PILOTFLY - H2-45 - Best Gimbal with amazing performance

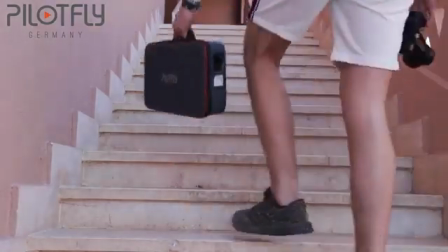0:00 What's up guys, my name is Lucas and welcome to my channel.
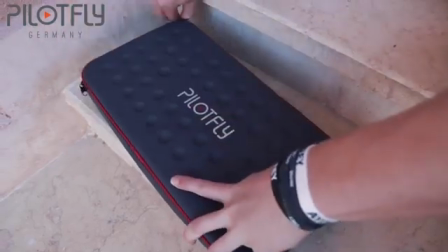0:02 In today's video, I will be talking about the Pilotfly H2-45 gimbal and some of my favorite features on it.
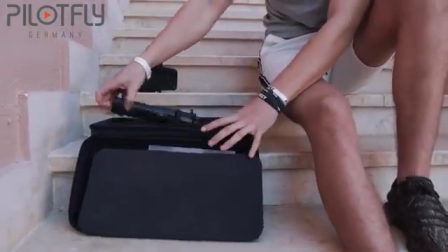0:09 This gimbal has 5 different modes, but in this video I'll just talk about my 3 favorite modes.
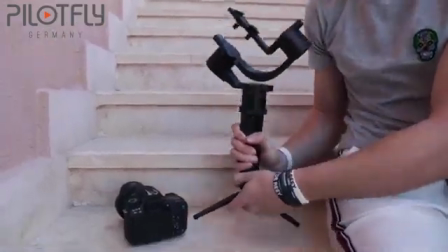0:15 Before I get into the features, you can watch some footage that I shot using the 3 different modes on this gimbal.
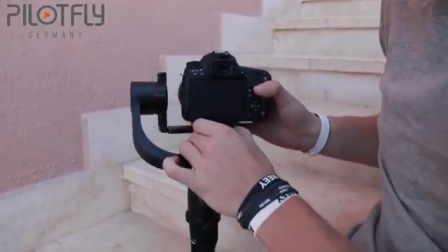0:22 Thanks to Pilotfly Germany for sponsoring me with this gimbal.
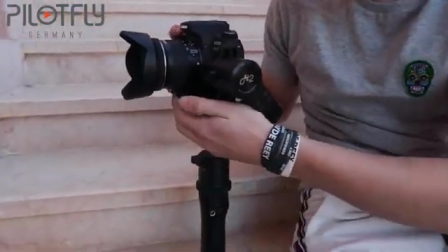0:26 Although they did send me this gimbal for a review video, I still stand for my personal opinions about it,
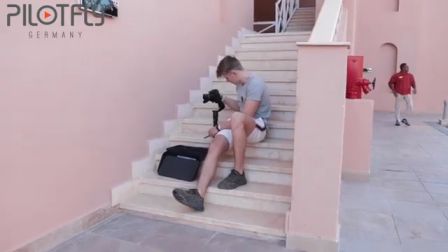0:32 and I will point out anything that I didn't enjoy that much in this gimbal. Here is some B-roll shot with the Pilotfly H2-45.
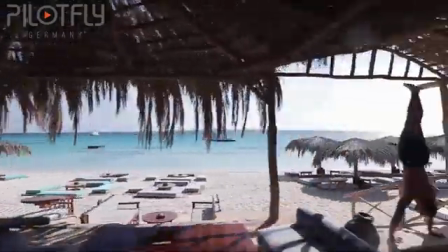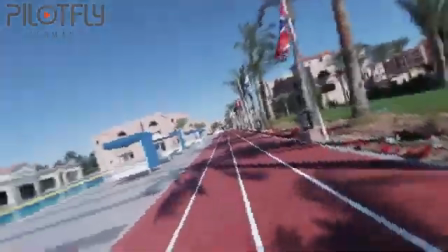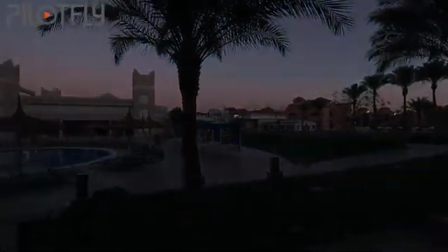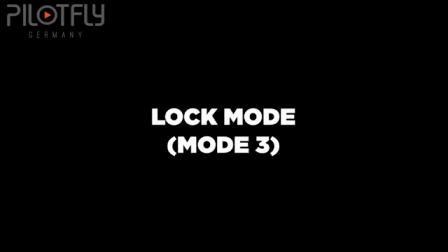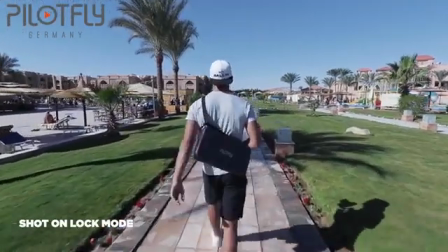0:59 The first mode I'm going to talk about, which is personally my favorite mode, is the lock mode.
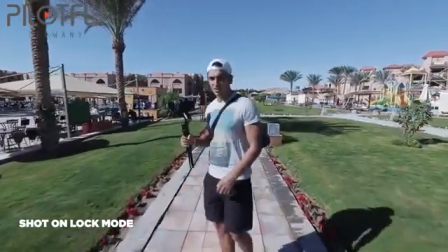1:05 I like to shoot hyperlapses, and the lock mode is the perfect mode for that. When using the lock mode, all 3 axes on the gimbals are locked.
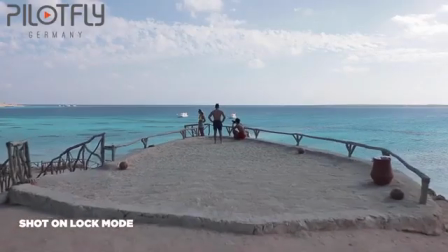1:13 This mode is great when shooting hyperlapses, when doing slow shots, or when following a subject in a straight line.
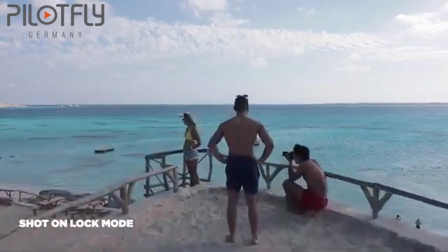1:19 Since all axes are locked, it does not work to tilt or pan using the grip.
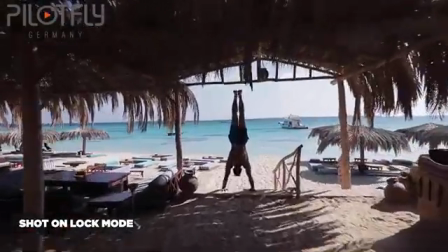1:23 In order to tilt and pan, you have to use the thumb button and move it to the desired position.
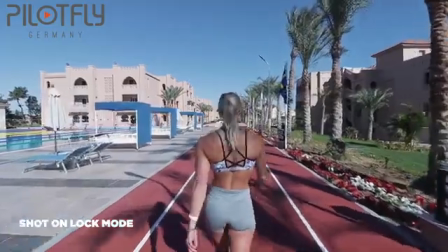1:28 When I'm shooting, I always bring my gimbal since I have really shaky hands, and I just love the silky smooth footage that I get with this gimbal.
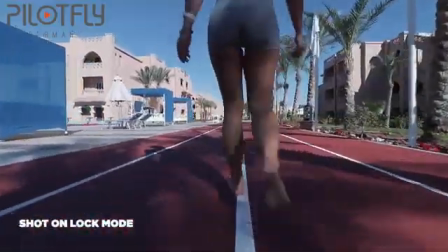1:36 At first, I had a few problems with finding the right settings on the gimbal, and therefore I contacted the Pilotfly team for some help.
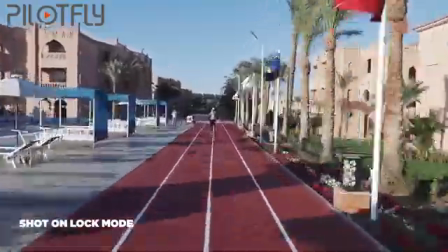1:44 They responded quickly and provided me with high class service, which resolved my issues.
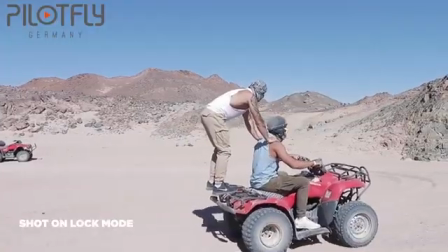1:49 As you can see here, I'm on a quad bike in the desert.
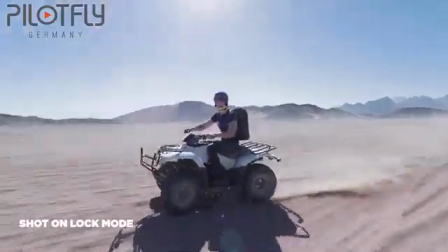1:53 The footage is silky smooth, even though we drove fast and we drove on a lot of bumps.
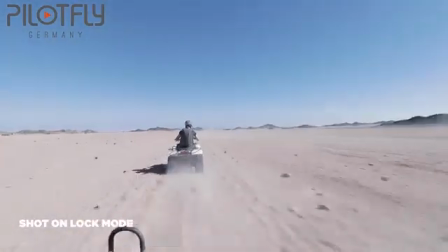1:59 This just shows how amazing the gimbal is. Next up is the Dutch roll mode.
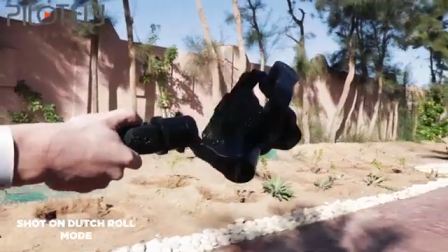2:06 This is a mode where the gimbal can spin 360 degrees, creating an awesome effect.
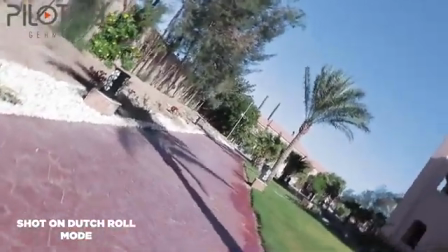2:11 I have started using this mode a lot lately since it's a creative way of creating transitions or effects for your videos.
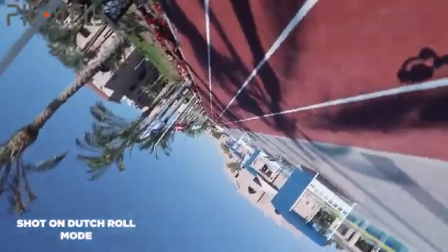2:18 I have not seen a lot of people use this mode in their videos,
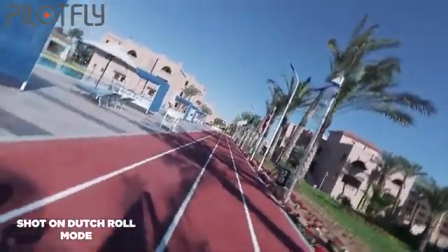2:21 therefore it's a mode worth using, since your video will appear more creative and it will stand out from the rest.
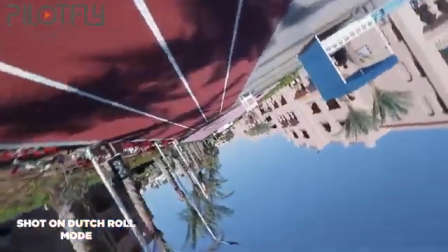2:27 This effect creates a dreamy look, and here is some behind the scenes footage that we shot,
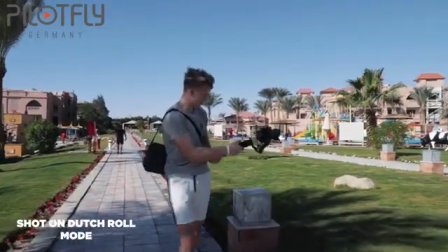2:33 and as you can see, you just tilt the gimbal forward and press 4 times to enter Dutch roll mode.
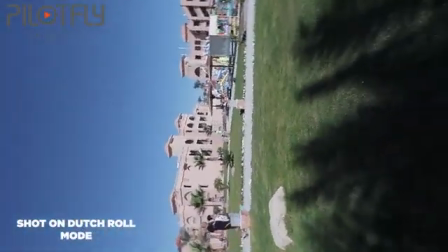2:38 Then you use the thumb button to either roll to the left or the right. You will see me using this mode a lot in my upcoming travel film,
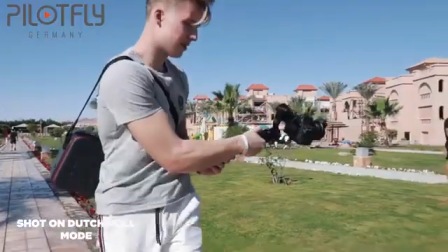2:47 and I really think Pilotfly did a great job with this feature because I enjoy using it a lot.
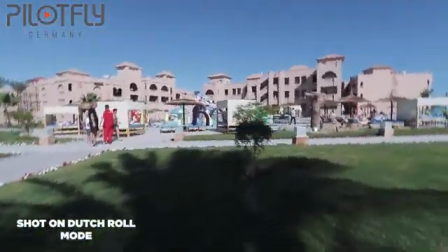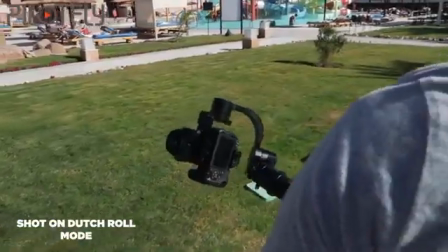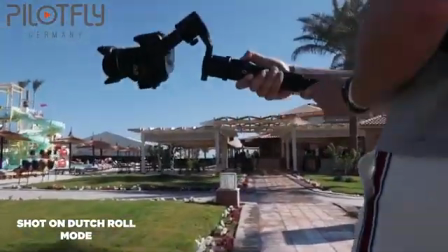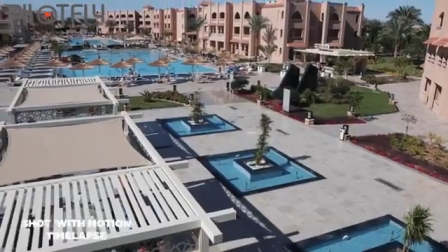3:09 The next and the last mode I'm going to cover is the motion timelapse.
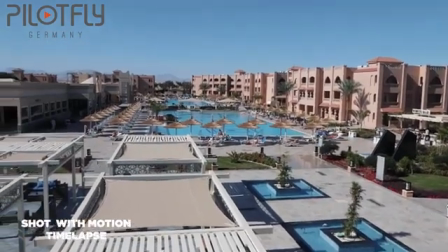3:13 This is a mode where the gimbal moves from point A to B, creating a more interesting look to your normal static timelapse.
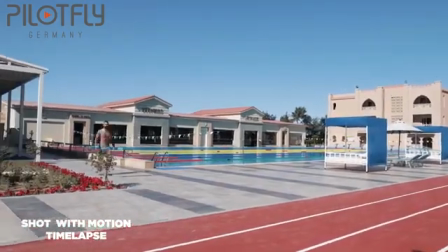3:21 We see a lot of people doing static timelapses.
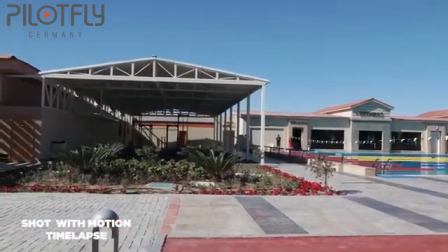3:24 Sometimes they can be great, but to change things up and make your video pop out, this motion timelapse effect is really cool.
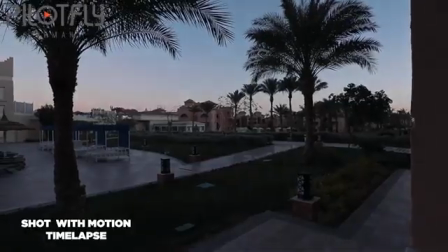3:31 This is a mode that I have used a lot since I discovered it on the gimbal, and I'm planning to keep doing so.
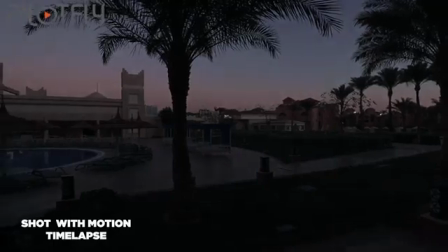3:37 I hope you liked the video and that you have learned something about the features on the Pilotfly H2-45 gimbal.
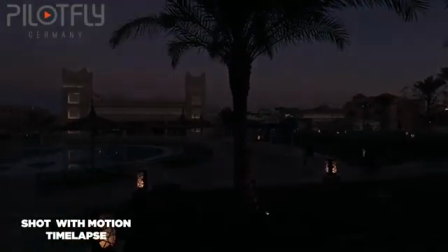3:43 Until next time, thank you.